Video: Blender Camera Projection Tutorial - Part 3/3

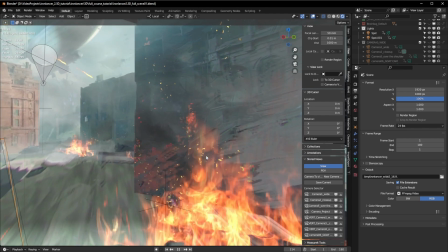Even with some plugins, I think geometry nodes will come along and save the day gradually, but it's very
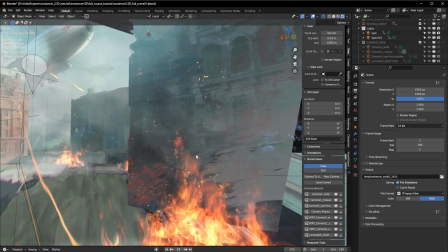heartbreaking that there's some very simple effects I was doing on like PlayStation 1 graphics 20 years ago,
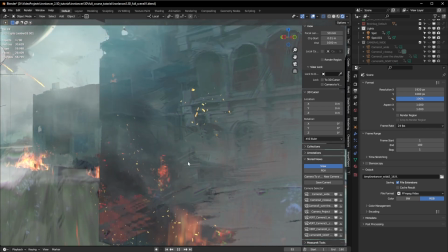and it's really difficult to do some simple effects. Things like creating a particle and having it fade over time and change color over time.
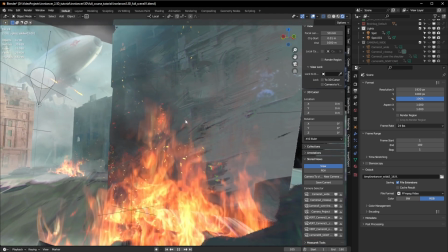I'm sure there's geometry node setups and scripts and plugins that will do this, but out of the box, it's difficult, awkward, and not a fun process.
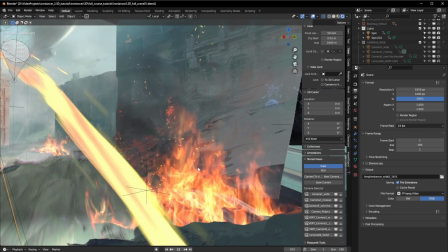So I've had to do some workarounds with some various animation techniques, but you can see some stuff happening here.
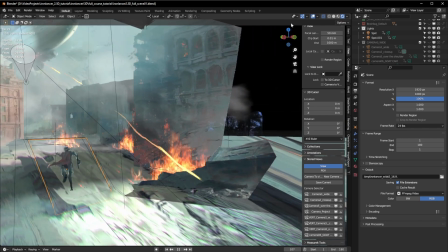We've also brought in some like animated bullet tracers. Again, if I kind of just peek behind the curtains, we're just
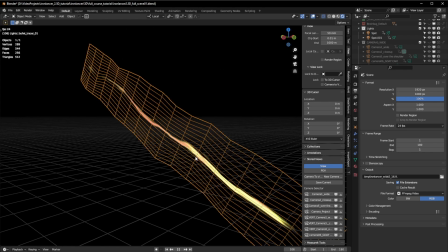animating a plane with some distortion on it,
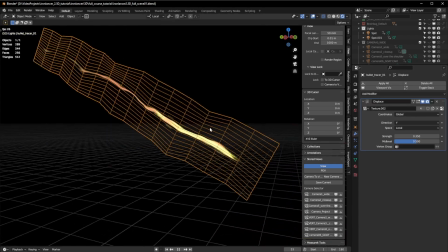which is a technique we've talked about a few times in my full tutorial, but very simple.
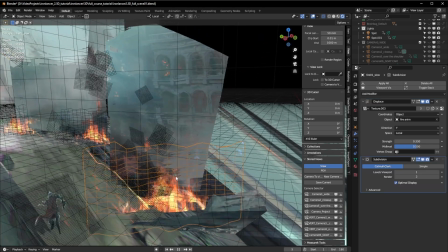You can see there's a similar sort of thing going on with the fire.
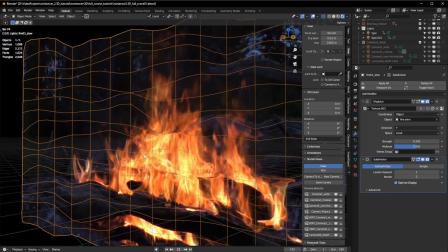I think there is like a version of this where I used an animated movie for this.
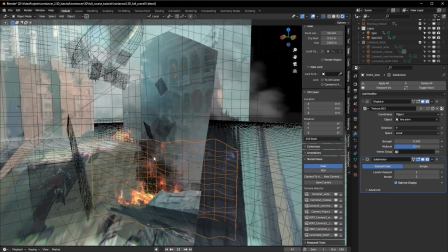It just didn't look very good, so I've just used warping textures like that.
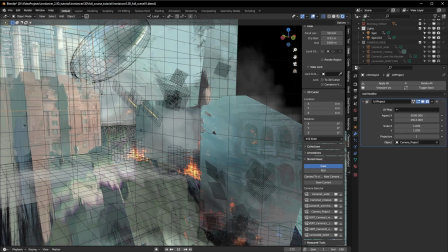On our Zeppelin over here, we'll have a little look at this, if I can select it.
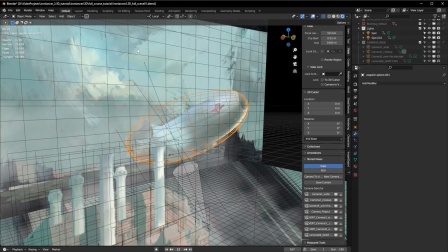There we go. Let's zoom in on this guy. You can see I've actually added a spotlight over here as well.
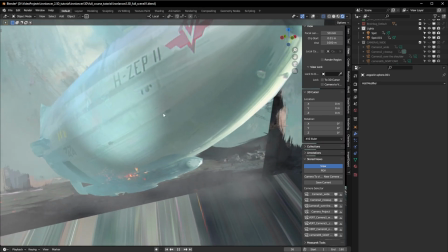That is kind of catching the side of that Zeppelin. Is that visible? You can kind of see it in that area.
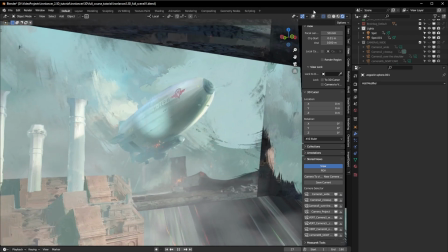So as the Zeppelin's moving, it's moving through the beam of this spotlight, which I've added here, which also animates.
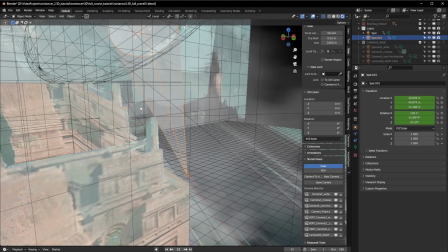It's just panning across slightly. As you can see, the scene's a little busy now with all these wireframe overlays.
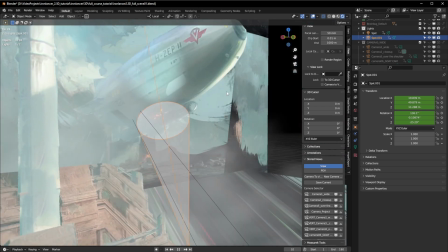Let's see if I can calm it down a little bit. There we go. And what else have I done?
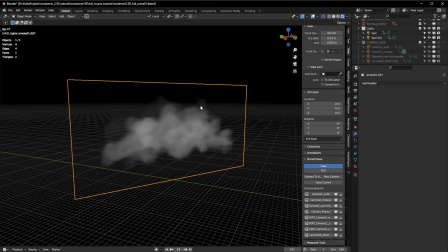I've taken in a few simple like textures of just clouds. They're not animated.
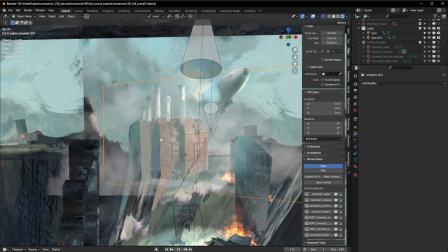They're not doing anything. They're just sitting there in the background and in between some of the key kind of areas.
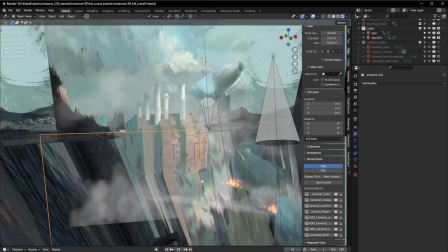And they just add a little bit of separation to the scene. Like so.
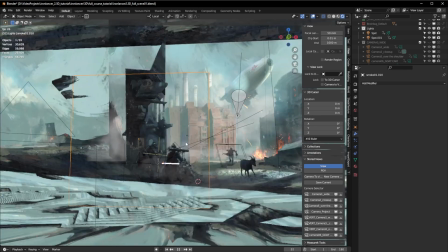You can kind of see what's going on there. They add a little bit of depth. There's even some in the foreground here.
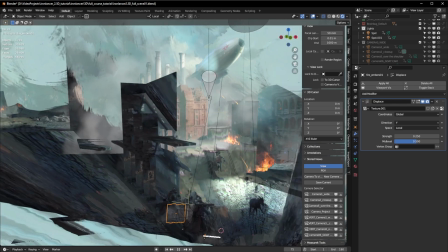Let's see what we're doing. There's some sparks that I've also animated. We have a spotlight, playing over the scene here.
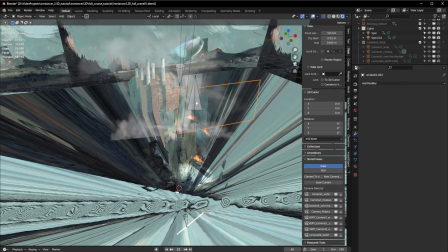You can see in the middle, it's kind of tracking. I can't select it for some reason. There we go.
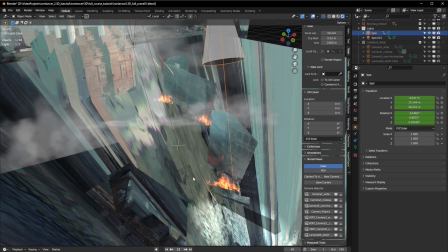Almost as if it's following this character, even though he's not moving particularly.
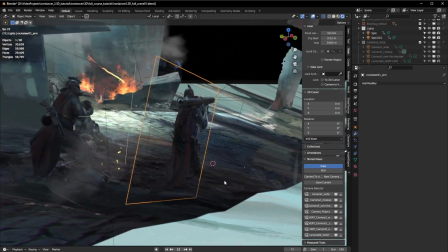And then if I come down to the foreground again, we can see I've got some of those smoke elements here.
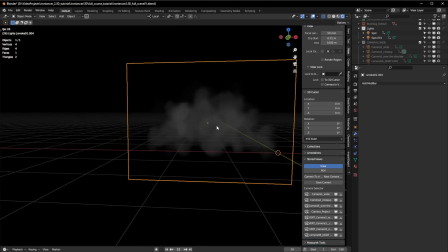And again, this one I'm just animating ever so slightly.
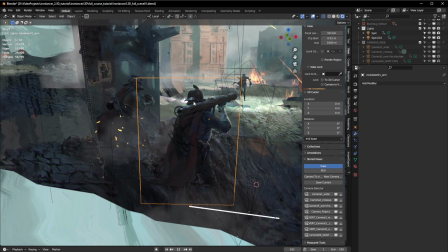And these characters, again, we have some
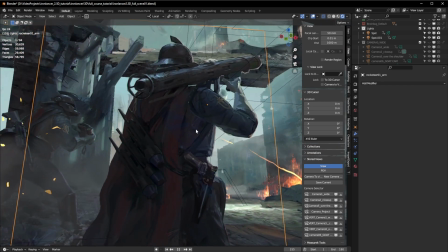bits of motion on the cape and as they're firing their rocket.
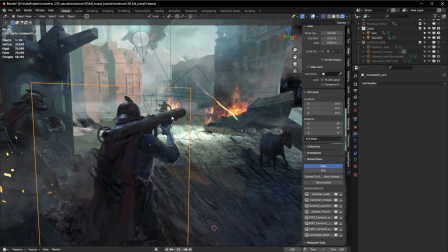So we just kind of added these few simple things on top of the stuff we've already established.
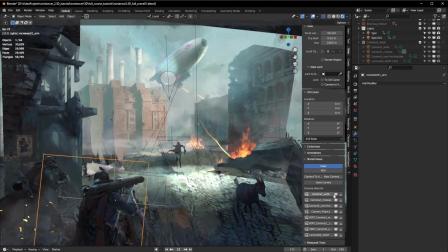And we get something that looks a little bit, let's see, have a look if I can jump into these cameras.
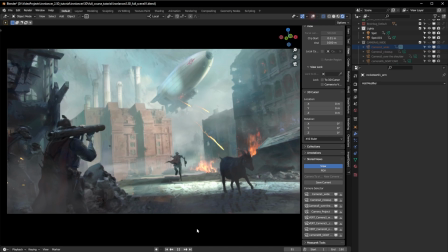So there we go, and I'll turn off the overlays. That's our main kind of establishing shot camera. You can see the atmosphere and like the smoke effects really kind of helping separate things out, add a bit of depth. I've got some across the ground here, so it looks like a bit of like horizon fog, low-lying fog in this kind of war scene.
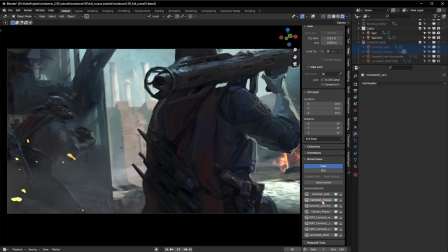And then, as I said before, with this scene, you can kind of create little moments of drama by moving our camera around.
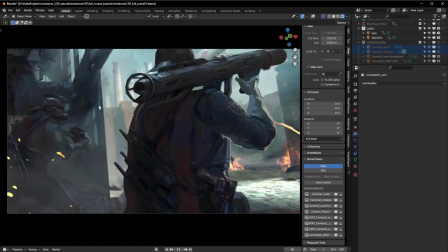We've got a little vignette happening here. These two taking track of this ship and getting ready to fire.
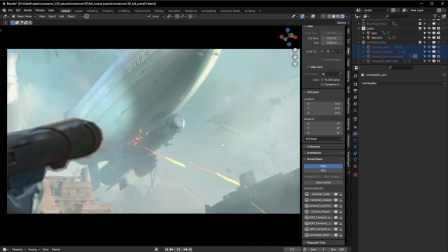And I carry on that idea with a little close-up of them over the shoulder getting ready to fire.